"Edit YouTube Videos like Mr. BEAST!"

Still got the voiceover and still has that text overlay captioning now in between this and the next segment he uses a zoom transition a zoom transition here is he zooms into the end of the last segment and then zooms out from the beginning of the next i've shown you all this technique lots
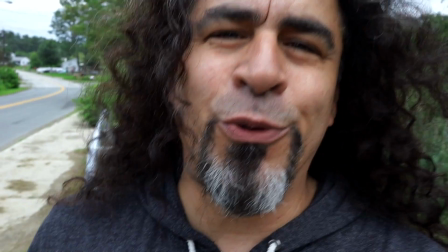of times in the past including when i've shown you how to do the eyeball transition in your video edits and now we segment into the money shot
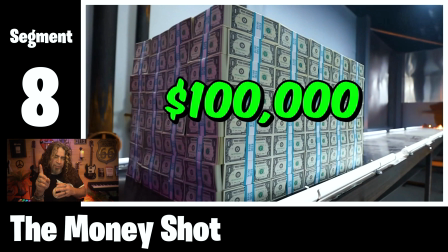segment eight notice there's a slow zoom outward this time a little bit of a change up and when he gets to the text overlay and says a hundred thousand dollars he actually changes the text to green the color of money that really helps to make the prize that they're competing for the video payoff really jump out at the viewer simple changes like that really help take the viewer experience to the next level that was the entirety of the escape room breakdown and it only lasted seven seconds he intentionally didn't show every room that'll actually help keep the viewer watching later on as rooms that they haven't seen in the intro are introduced into the competition later.
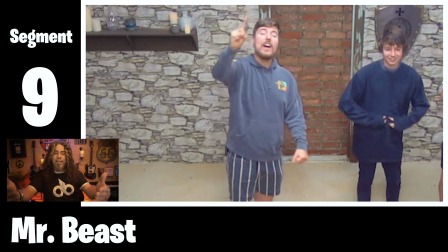Now the transition here is another zoom transition. He zooms into the end of one clip and then zooms out from the beginning of the next. What's really interesting to note here is none of these techniques are anything we haven't covered dozens of times here on my channel using very simple software like Filmora or Movavi.
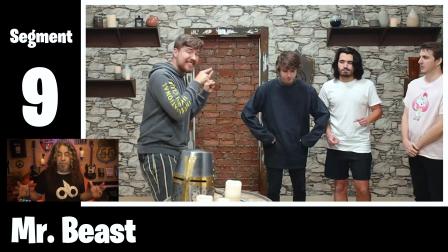Now segment nine is where the competition really kicks into gear.
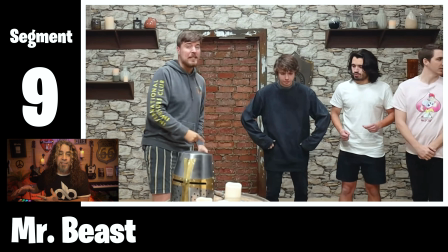Mr. Beast is in level one the spike room with the contestants and his other friends now the caption text overlay stops completely the dramatic music stops as well there's a faint audio sound effect of metal clanging in the background very intentional great change up of pace the camera also zooms out halfway through
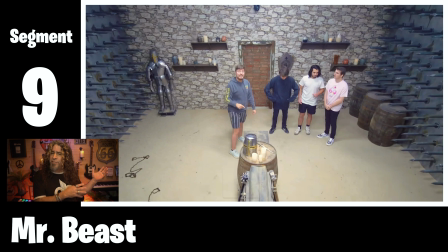this shot to give a full room view most likely done in post in the edit it almost feels like a new shot but it's actually just one continuous shot with a zoom out edit now here There's no transition just a standard cut into segment 10.
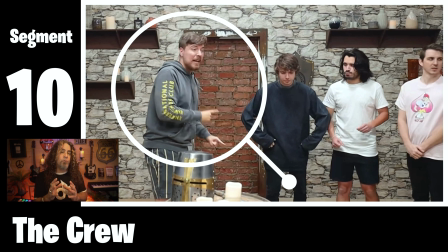Segment 10 is a cropped-in shot of Mr. Beast continuing to explain the first level Moving into segment 11. There's no transition just another standard cut nothing fancy Segment 11 is back to the shot of the spike room Which is the room they'll be starting in and
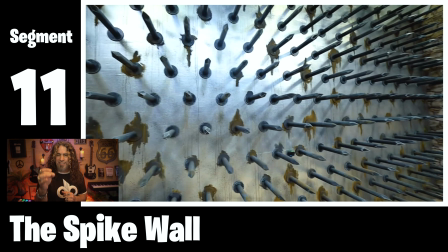also the room depicted in the thumbnail perfectly timed Just as Mr. B says they must escape this room before these spikes impale them.
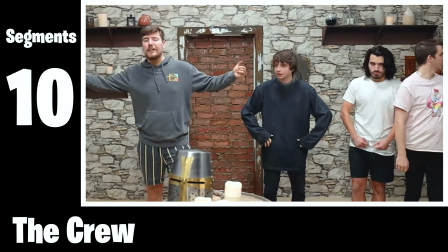Level one is simple they must escape this room before these spikes impale them.
That really helps sell the spikes.
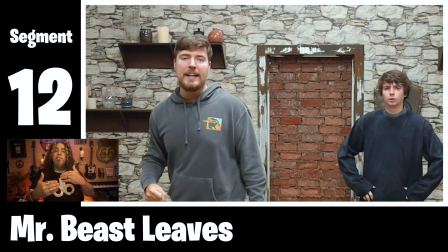Here again, there's no transition, just a standard cut. In segment 12, Mr. Beast is finishing up by telling the camera, the viewer, that he's going to head out.
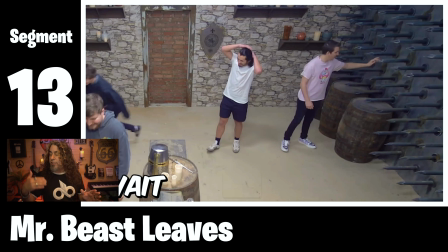Back to no transition, another standard cut.
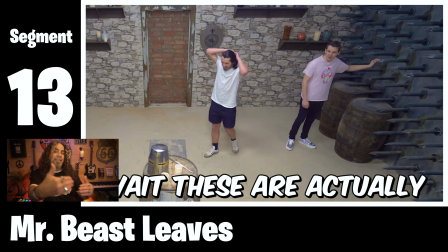In segment 13, is a drop back shot of Mr. Beast leaving and Chris saying, wait, these are actually sharp. But notice he brings the caption text back again to help make that point. Spikes, point, no bad jokes.
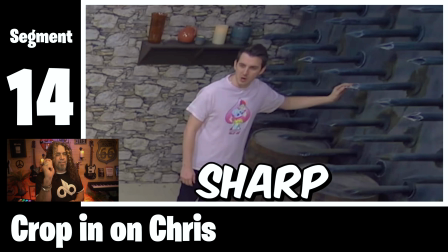Again, there's no transition here that's just a standard cut into segment 14, and this segment comes and goes fast. It's just a hard cut crop into the previous shot, but just on the word sharp. And MrBeast actually makes the captioned text overlay of the word sharp jump forward instead of typing out the way it had previously. The choices of text animation throughout this really fast-paced intro are amazing. It really keeps this thing moving.
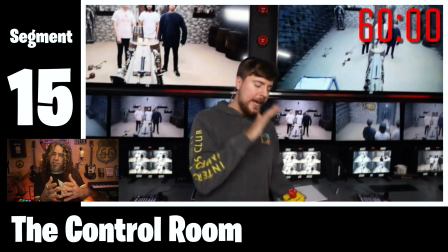The transition here is another slide transition from right to left, much like earlier.
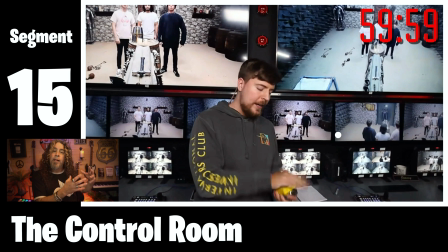Now in segment 15, they cut to Mr. Beast in the control room with a button device in his hand, which he presses while saying, Too bad.
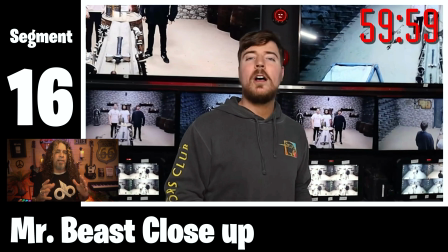Segment 16 is just a standard cut into a crop of the same scene with a slow pan in while Mr. Beast finishes that sentence.
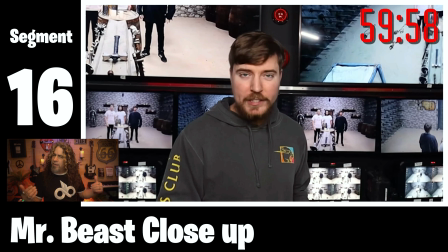Too bad, the walls are closing in.
This pan looks like it might have been done in camera, not in post, but it could be a bit of both.
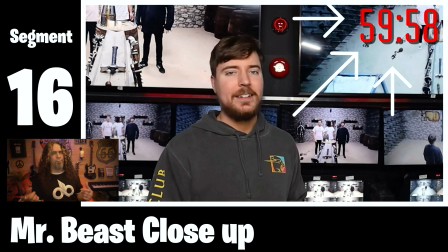He's also added a countdown timer overlay in the upper right. There's actually also an audible ticking sound effect to go with that timer, which helps sell the idea that this all needs to be done before the time runs out. And that's the first 15 seconds of the rapid fire editing techniques used in a Mr. Beast video. Every single one of these techniques I've taught in previous videos, and I'm going to put links to each down in the description below.
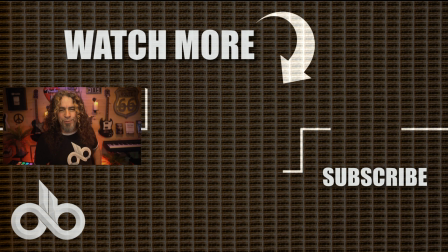And if you want to learn more about how to make better video content and grow your YouTube channel, click on the video that's on screen now or the ones that I've linked down below. Peace.